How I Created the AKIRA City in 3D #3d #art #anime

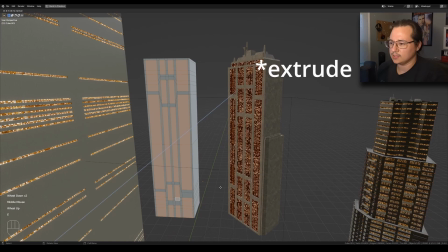8:29 Something like this, and then I would just like inset it with E. I'm gonna go inside like that.
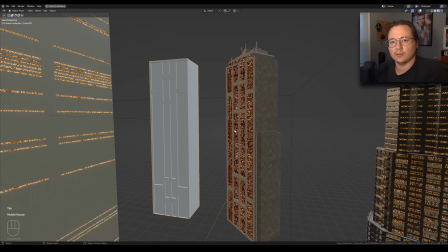8:36 And then I would just apply the window material straight across,
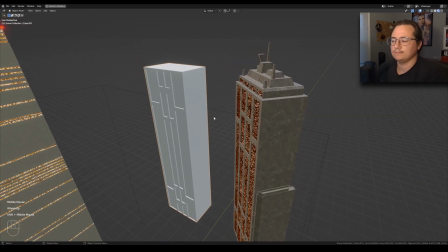8:40 and then just throw on like a, you know, a generic kind of like rooftop low spot.
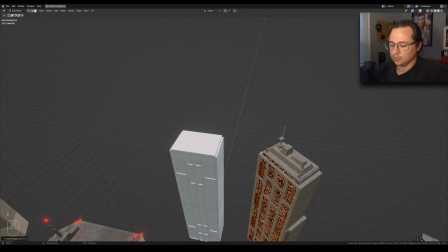8:45 Take all of this, just make it F, extrude, inset, extrude again, then scale on the Y in a little bit, something like this.
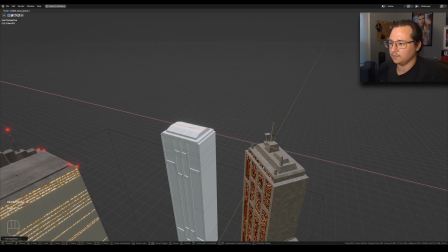8:57 Take this shape, duplicate it, and then make like a square out of it.
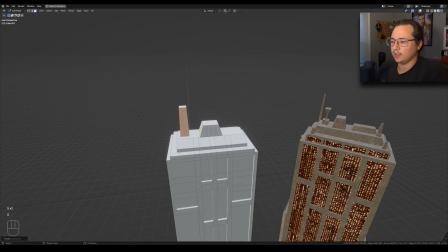9:01 Just make like little shapes that look like they can be things like antennas or like boxes or like,
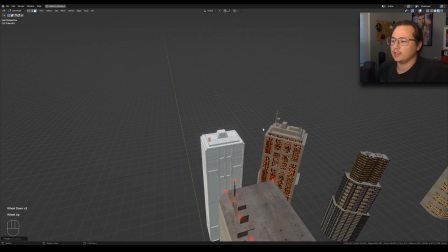9:08 you know, electric things, or because at the end of the day, you're not really seeing the tops of the buildings too much,
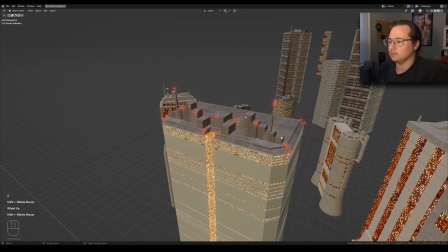9:13 at least not in this animation. Like this one specifically is just purely boxes.
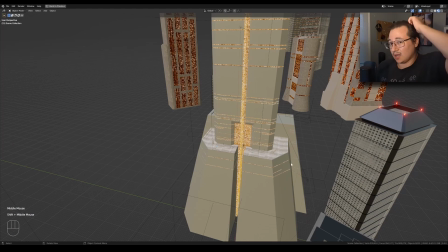9:18 For this main building, honestly, it was kind of a pain in the butt because I didn't really take my time with it. I just like jumped straight in. I should have studied it a little bit better to make a little bit better sense of like what exactly it was and like the structure and everything, because it does look simple.
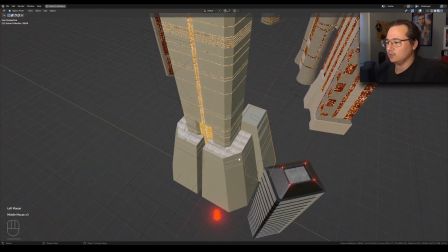9:32 It's like, okay, that's a cube, you know, these things are cubes, this is just, you know, shapes that are beveled and stuff.
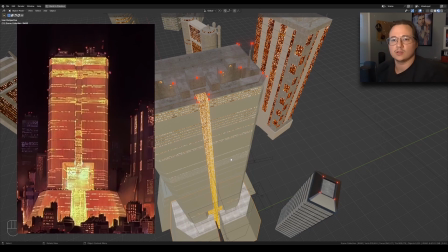9:38 From the front in the animation, you really can't tell exactly like the structure of the building, and there's probably better angles of it and concept art you can find online.
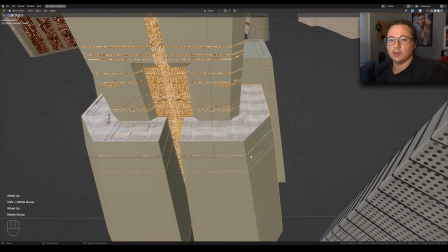9:46 I really did have to just eyeball it from the one view that I had.
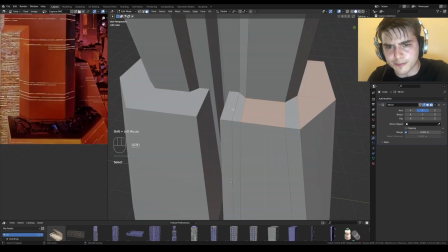9:50 The original video was like me doing it, then Control-Zing like 50 times, trying something like, no,
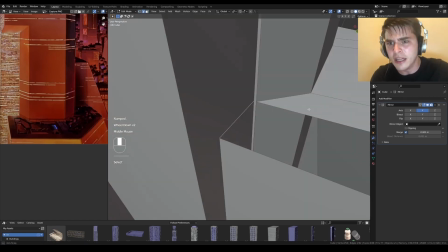9:56 like that doesn't look right, trying to add a loop cut, doesn't work because there's vertices somewhere else that are extra,
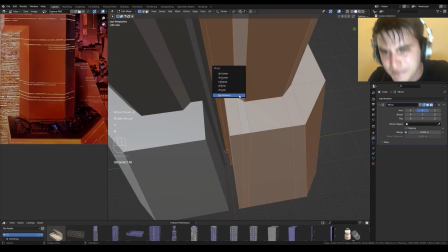10:03 going in, cleaning that up.
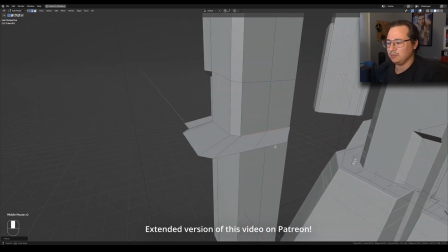10:05 It was a lot of like very messy, very amateurish 3D modeling that I was like, nah, it's not worth like putting y'all through that.
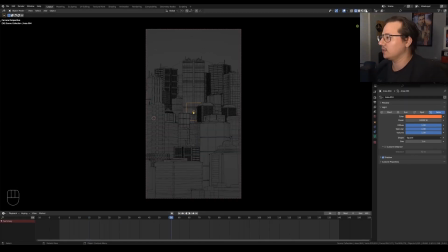10:13 And so in this shot, there's also like a ton of lighting. Let me kind of go over that as quickly as I can.
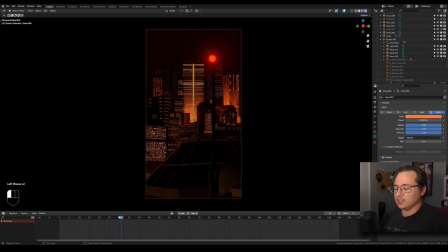10:19 So you can see there's a ton of lighting going on. It's really almost laggy because there's also the volumetric turned on.
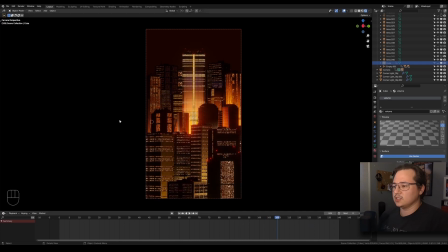10:26 Let me see if I can turn that off. If I turn the volume off, it's a little bit better. There's all this, there's like this, the EV bloom, the classic EV bloom. There's ambient occlusion, all of this screen space reflections for the lights, and all of the lights, the power of them is like very, very high.
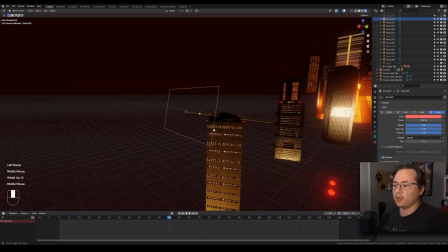10:42 So this one's a shadow. So this one's like pointed. So a lot of the ones I would make that are shadows are like negative value lights.
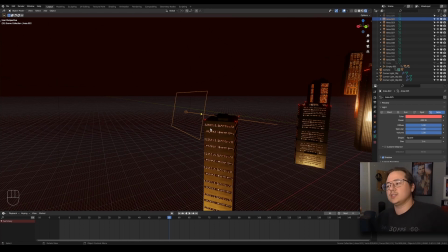10:49 I would point those at the roof because I'd want the top of the building to be dark and I want the bottom part to be lit.
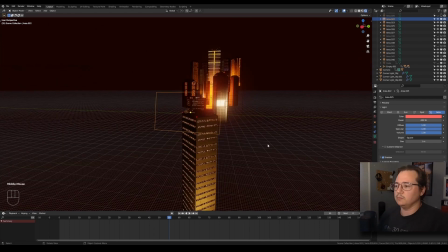10:53 Even though there's no like global illumination everywhere, you know, there's still lights, and there's screen space reflections. So they're reflecting off of things. And if some buildings' lights get close to another building, it like kind of leaks into it. And if I don't want that to happen,
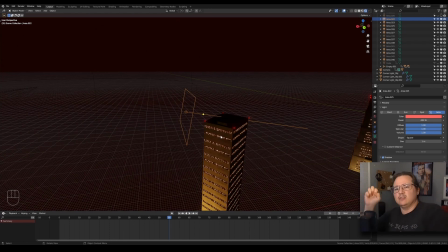11:08 so that I would then go back in and purposefully include these like negative light values that would like suck the light out of the area,
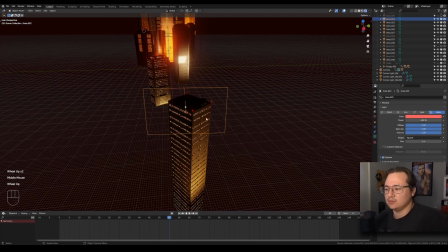11:16 and it would just project the shadow onto it. I don't know. I really don't know how it works.
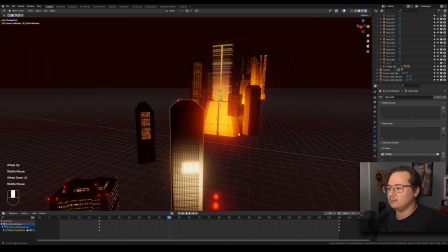11:21 It just does a negative value of a light. It's kind of crazy. Now, some of them like needed it, some of them didn't need it, especially with the buildings with these lights on the top.
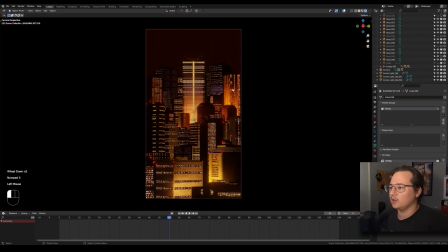11:30 Like it helped pop those out a little bit more, help them stand out. And then all of these window lights, they're all just various versions. They're all like duplicates of each other, and then I just slightly adjust.
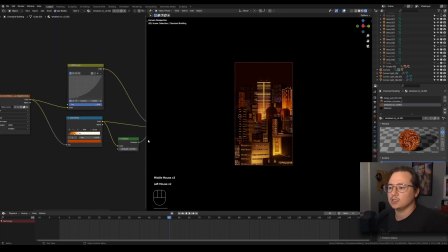11:40 So I would just add curves, and I would make like little adjustments to either to the emission value, to like the curve, to the color.
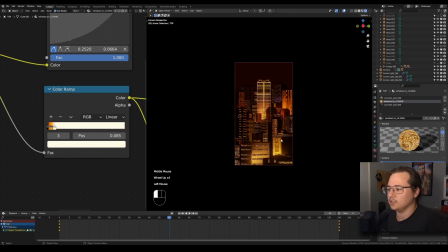11:47 Yeah, I would go in here in the color ramp and make adjustments to what colors are being seen.
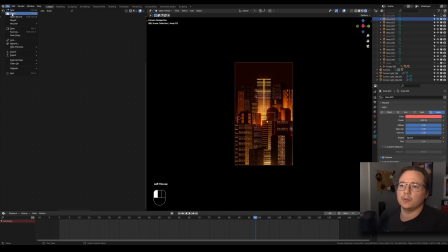11:52 And then for the closer shots, let me pop that one open. So then this one is the shot that comes like immediately after.
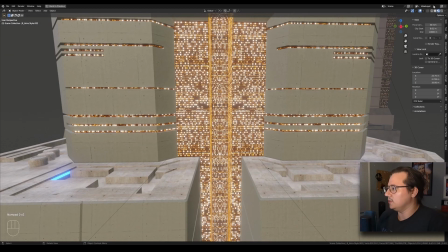11:59 So this one, the setup is a little bit different. You can see that all of the foreground buildings are gone.
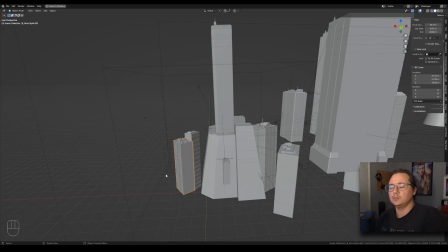12:05 And this is what I did, is I took that first scene, I duplicated it, and then I just chopped a lot of it off. I chopped the whole front part off, and then I
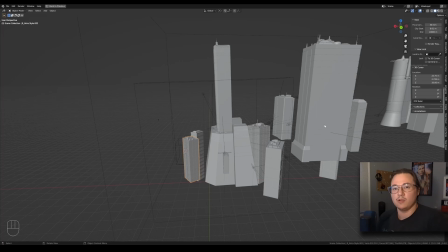12:13 unparented everything because it was very messily like parented, and it was a mess.
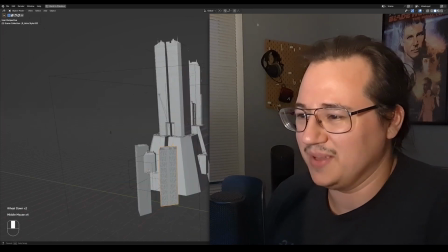12:20 It was a messy family, if that makes sense. The kids were, yeah, they were not happy.
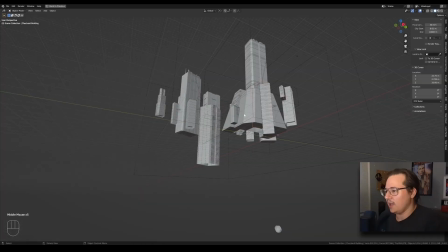12:24 Then I reparented everything. Everyone got a parent. And some of the buildings you can see are like clipping into it, but again, it's like just for the camera.
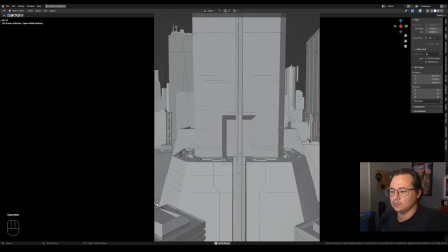12:33 I mean, that building, you don't even see it, so it doesn't even matter.
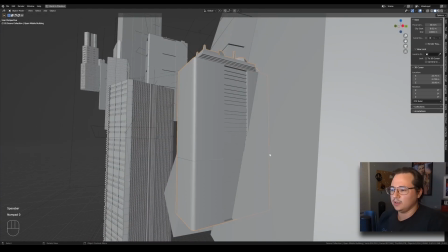12:37 But what's happening here is same thing.
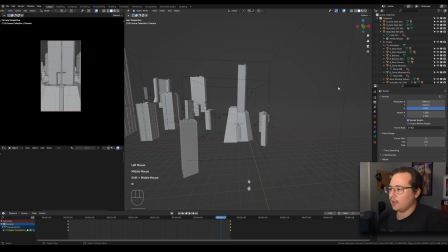12:40 So the camera is right here, and if I animate it, you can see that the camera is moving slightly forward.
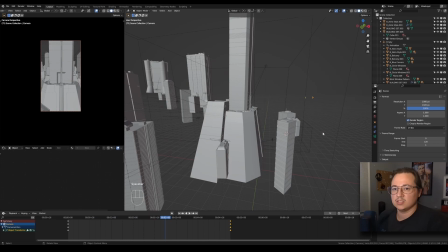12:47 This main building standing still, not moving at all.
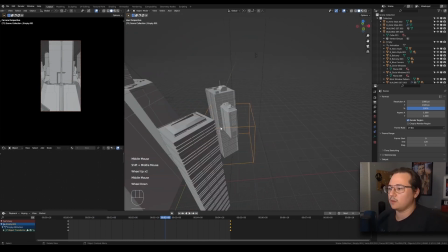12:50 These foreground buildings, these foreground ones are parented to an empty, which is moving slightly towards the camera.
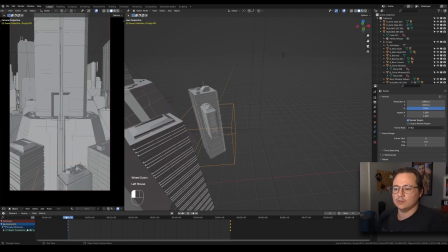12:56 You can see it even here on the side. What's kind of happening, these are moving off camera so that they feel closer. Like the faster they move off camera, or the faster they move past the camera, the closer they are, or the closer they seem like they are.
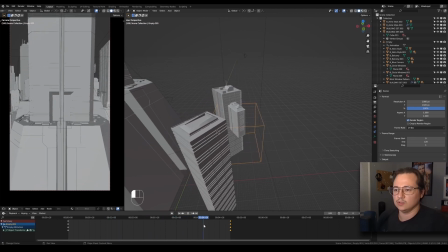13:10 And then this building slowly gets revealed until it's just fully that building in frame. There's nothing else underneath of it.
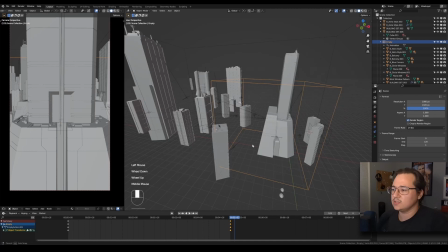13:16 And then all of this stuff you can see from this empty backwards, everything is designed to cover those two sides.
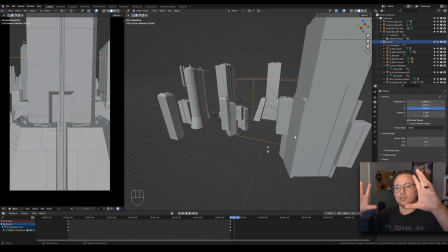13:25 There's nothing directly behind the building. It's only designed to frame the sides of the shot.
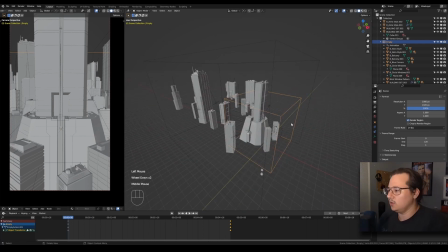13:30 And what those buildings are doing is, I don't even know if the focal length is changing. Is it changing? It's not. So it's still 24 the whole time, but it looks like the focal length is changing.
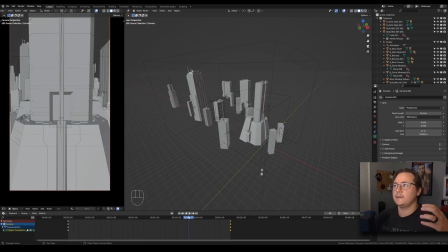13:40 It looks like it's doing that perspective shift, that effect that you kind of see in movies sometimes when like somebody like takes a drug and then like, or whatever, they get hit with hard news.
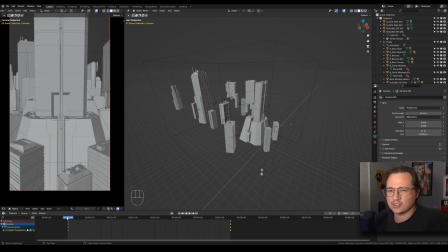13:49 I don't really use, but you've seen them, I'm sure, in films. I'll try to find a video for it and then maybe like link it down below if I can find it.
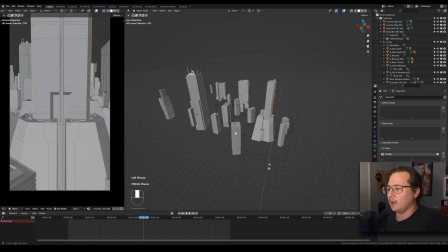13:55 But that's what's happening here, is that this building is exactly the same, not moving, and all of the movement is happening in the background buildings, and they're just kind of moving back.
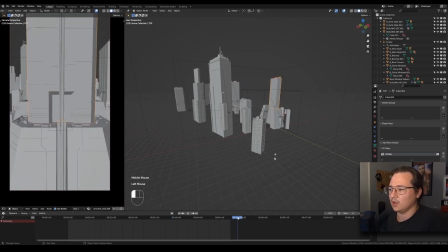14:03 They're kind of, some of them are moving further back than others. I wanted it to be there, but I didn't want it to be happening too fast. Like I think any faster the movement or anything, it would have just been like too aggressive.
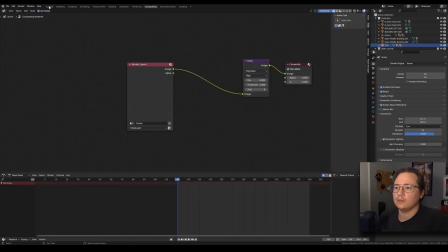14:15 And then the very last shot is the one where it's like right up against the building.
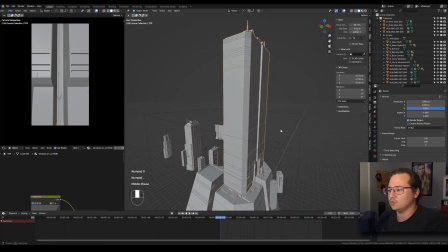14:21 And then for this shot, I did have to add a little bit. You can see that there's really nothing left there. I just took that main building and made it super huge.
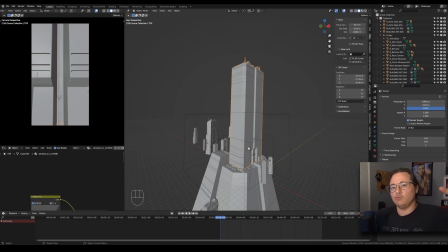14:28 I copied that first or that second scene and just made the building really, really big in order to like get the camera closer to it.
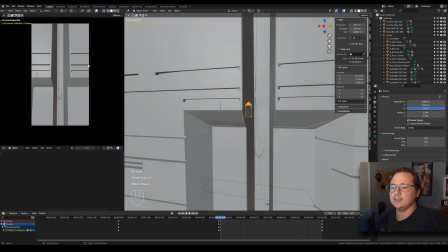14:35 So the camera is like right up against the front, and I did do a little bit of additional detail passes. So like all of this stuff here wasn't here in the earlier building.
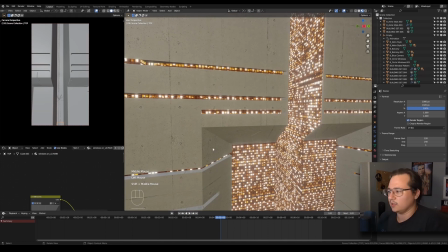14:45 So what I did is the texture is like, it's gotta be like, what is it? It's 4K, it's a 4K texture from Polyhaven. And then I scaled it up, or I scaled it down just a little bit, or, you know, I made the size a little bit bigger on the UV map, not smaller.
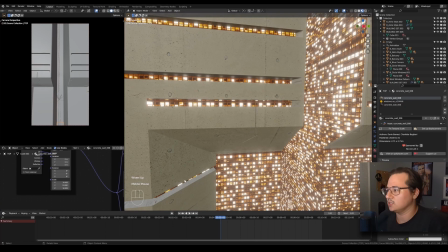15:02 I don't know if that makes sense. Here, the scale of that texture is 10, whereas before it was like 50 or something like that.
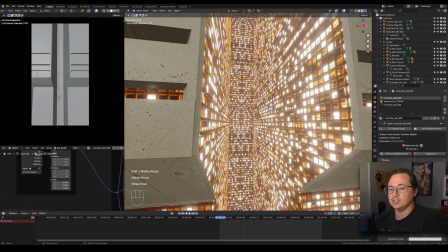15:08 But because you're close now, I did want you to be able to see some of that texture. So that's what you see in the building.
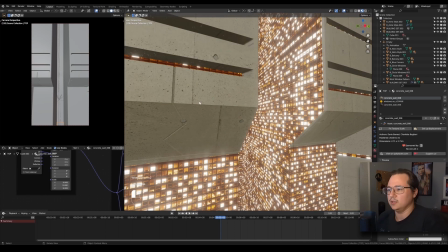15:13 And then I did update the geometry a bit, just really roughly, nothing too,
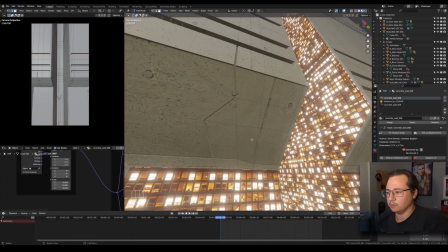15:18 I used the knife tool to kind of add these little panels, these panel cuts into the structure.
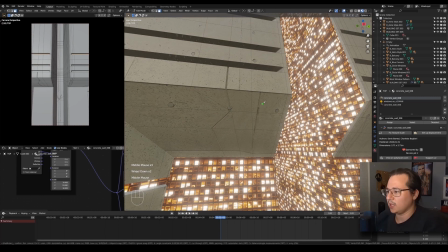15:23 So like if I press K, like kind of go like this, press enter, and then select this edge, use the bevel tool, scroll up once,
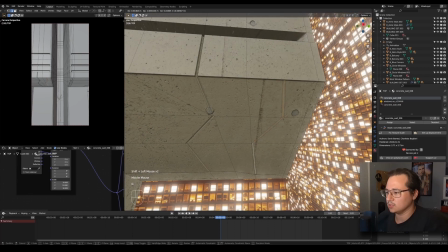15:34 select this inside one, and just kind of like bring it up like that.
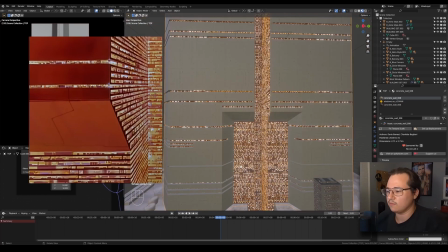15:38 So that it would create like this crack, just, you know, I saw that in the reference when you look at it up close. And I also don't think the camera in this one is
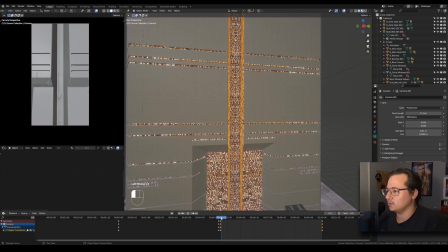15:47 shifting focal lengths. Yeah, you can see here, it's just 12. It's actually 12, which is like crazy.
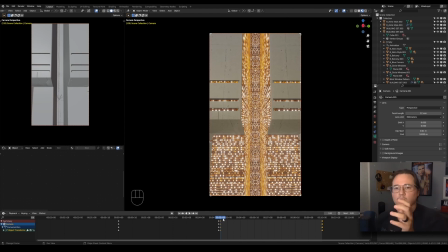15:53 All of these were fully initially done for portrait. That's why like the very first shot is like very vertical.
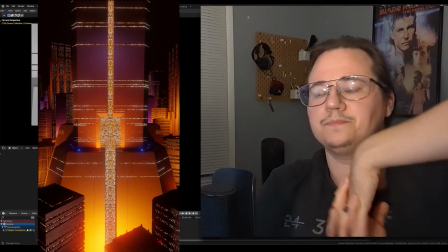15:59 Things are kind of like separating on the Z-axis, whereas I would probably have them moving sideways if it was more of a wide shot. So let me jump out of Blender, and then one last stage was I brought all of those clips, I rendered them, and I brought them into DaVinci Resolve. And I'm using the free version, so I kind of like that I'm at this state where all of the stuff I'm doing is like using free software.
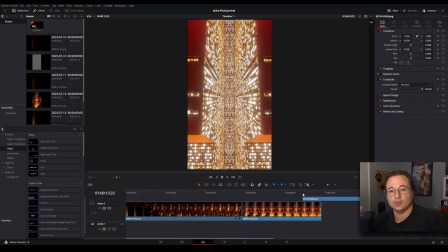16:23 And if I can provide you like assets and content and tutorials that you can use without like paying for anything, I feel like that's that job well done.
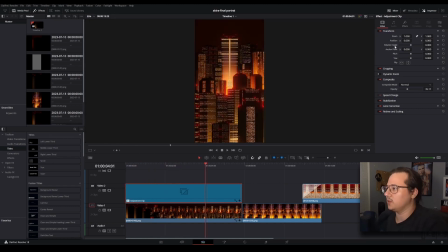16:32 So for this one, this one where the very first clip where it's opening up, there is a little bit of effects here, and you can see that there's a glow.
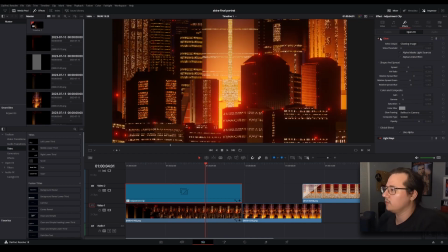16:38 There's like this soft kind of glow over everything. And then there's light rays. And again, these are both very subtle effects.